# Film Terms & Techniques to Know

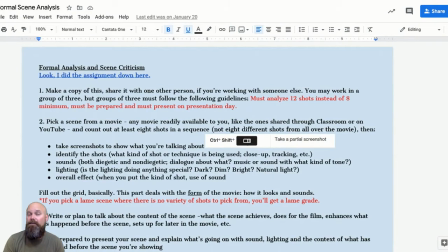[0:03]
Today, I'm going to be talking about the formal scene analysis assignment, which don't be intimidated by the word formal. It has nothing to do with getting dressed up. Feel free to do so if you like, but and maybe it's been a minute since you've had a reason to get dressed up, but moving on. The formal scene analysis, the word comes from the form of the movie.
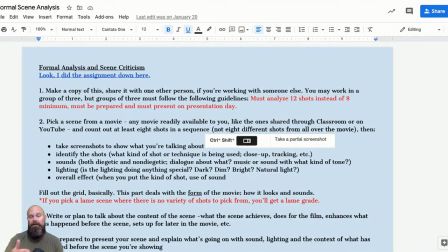[0:22]
So we're going to be talking a little bit about the light, color, what they show you, what they don't show you, camera movements, the use of music, the non-use of music. Those are the forms. So what I want to do in this one here is I want to give you a crash course in the terms and techniques and things I'm going to be asking you to look for.
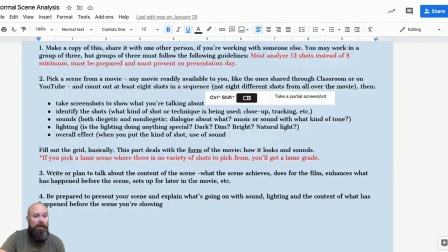[0:39]
And it may be in this document, it may be in a different one. Some of this may not make any sense to you.
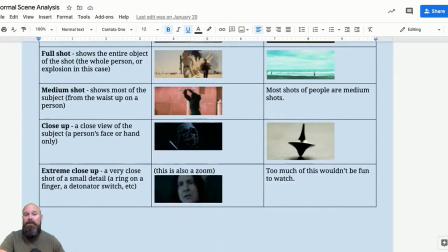[0:45]
I'll talk about it in the next video where I actually talk about the scene analysis.
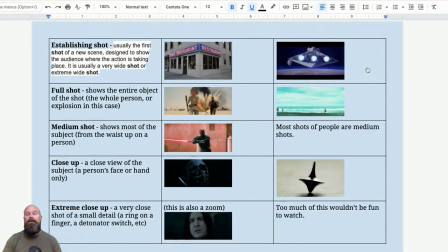[0:49]
So what I want to do is I want to use these GIFs and pictures here to kind of describe to you what these terms are. All right. First one I want to talk about is called the establishing shot. This is the first shot of a new scene of a movie, or if you are watching a TV show or whatever, it kind of tells you where you are in time and space.
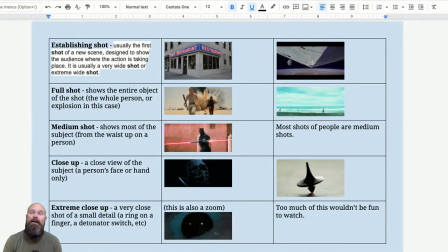[1:08]
So obviously the beginning of a movie or a TV show, you're going to see that. But then if you go to other characters, you might see that as well. Recently, I was rewatching Black Panther, and of course, it starts out with the dream, and then we're in Wakanda, and then it goes to, it shows you like the British Museum, and that's where we meet Eric Killmonger,
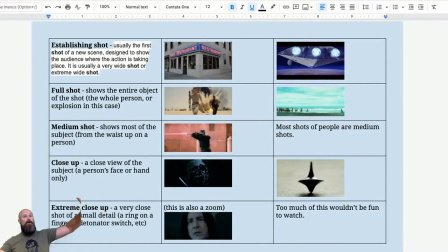[1:26]
but it lingers on the outside of the British Museum, so we know the next shot we're inside the British Museum. So these two pictures that I have here that you're looking at, I have the picture of the outside of Seinfeld,
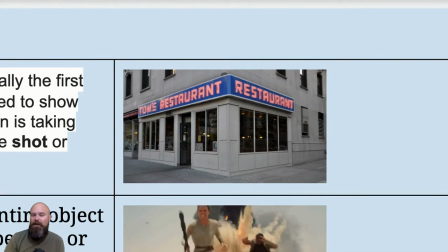[1:38]
which whether you know the TV show or not is kind of irrelevant, and I could update my material, but who's got time for that?
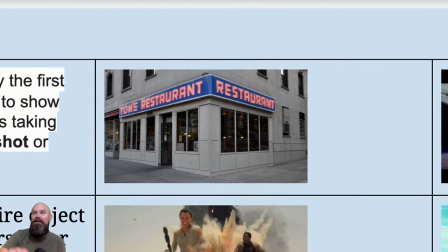[1:44]
So what I'm going to show you is when they transition from like Jerry's apartment or Yankee Stadium or somewhere else, they give you like some music, which Seinfeld is kind of known for this kind of funky bass line, whatever type of thing. They play that and they show you the outside of some place.
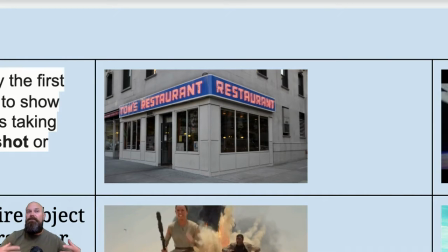[2:03]
And then the next scene is two people sitting having coffee, and your brain interprets this and understands it clearly that we are now inside this restaurant and this is where things are happening.
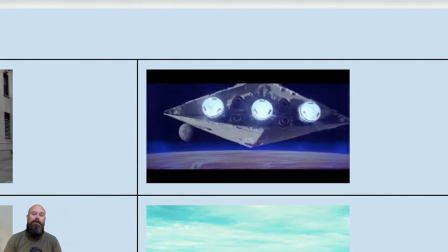[2:13]
Or this one, pretty famous one from Star Wars, where you get in the beginning, a long time ago in a galaxy far,
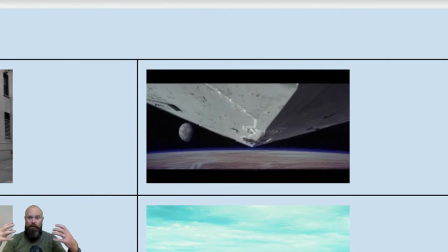[2:19]
far away, you learned that we're going to be in space and the rules of regular reality are going to be kind of suspended. And then we have this giant ship flying over us. We have multiple planets. We have space things going on, lasers, whatever.
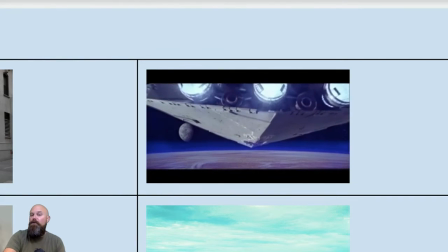[2:33]
And you understand in the next scene that you are inside one of these ships where the action is happening.
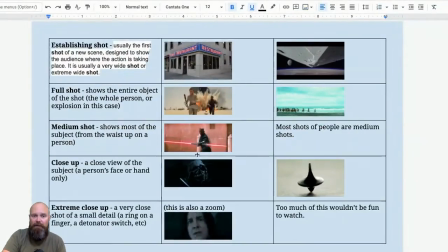[2:39]
So an establishing shot is there to tell you where we are in time and place. The next three I'm going to talk about kind of together.
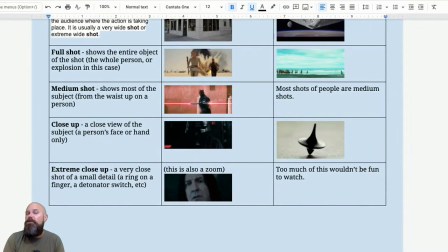[2:47]
The full shot, the medium shot, and the close-up are used to show different versions of similar things.
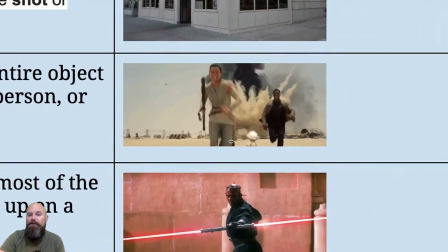[2:54]
So a full shot would be a picture that is being used to show maybe something very big or an entire person. You're not going to see a lot of full shots unless there's something important about the entire thing.
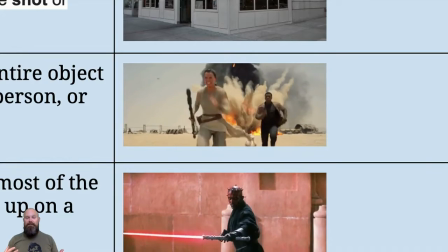[3:06]
Like when somebody's talking, for example, I'm not doing a full shot of this because I want you to be kind of closer on my face and my expression.
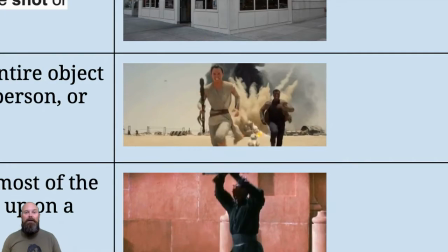[3:13]
You don't need to know what kind of socks I'm wearing, pants, all that kind of stuff. That's not important.
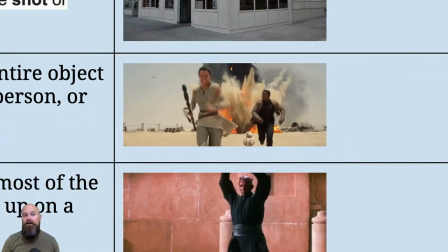[3:18]
For this shot you're seeing right here from one of the Star Wars movies,
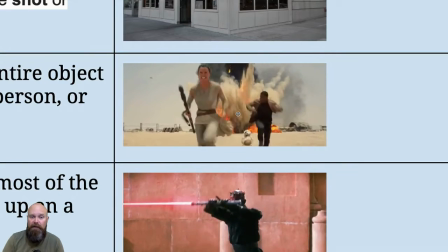[3:23]
the full shot is of the explosion in the background, and it's kind of a medium shot of these two running,
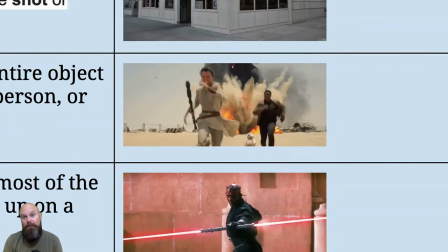[3:29]
and it's close enough that you can see their expressions, which is important, right? Because they're acting while something is being blown up behind them.
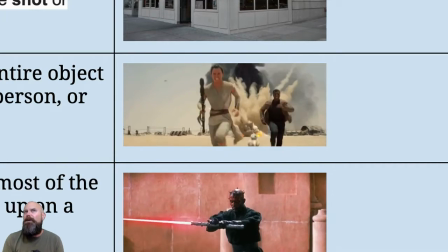[3:36]
And what's cool about this movie is I believe they actually did build things and they blew stuff up.
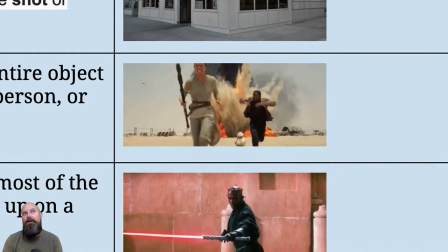[3:40]
So when the actress and actor are running, they're actually a little bit worried about whatever's probably really blowing up behind them.
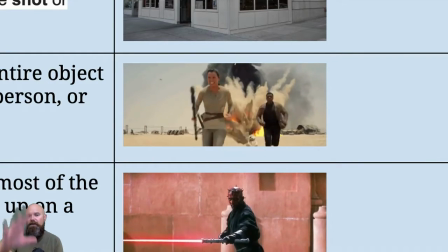[3:48]
So the full shot is of the explosion.
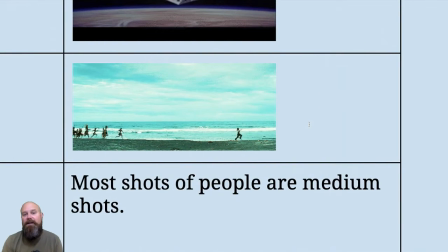[3:50]
This one right here from, I believe, the second Pirates of the Caribbean is where Jack Sparrow has been taken in by some cannibals and they are going to eat him and whatever. So this shot could have been done multiple ways. It could have been close on his face as he's like trying to run away. It could have been like closer so we see them run past or whatever.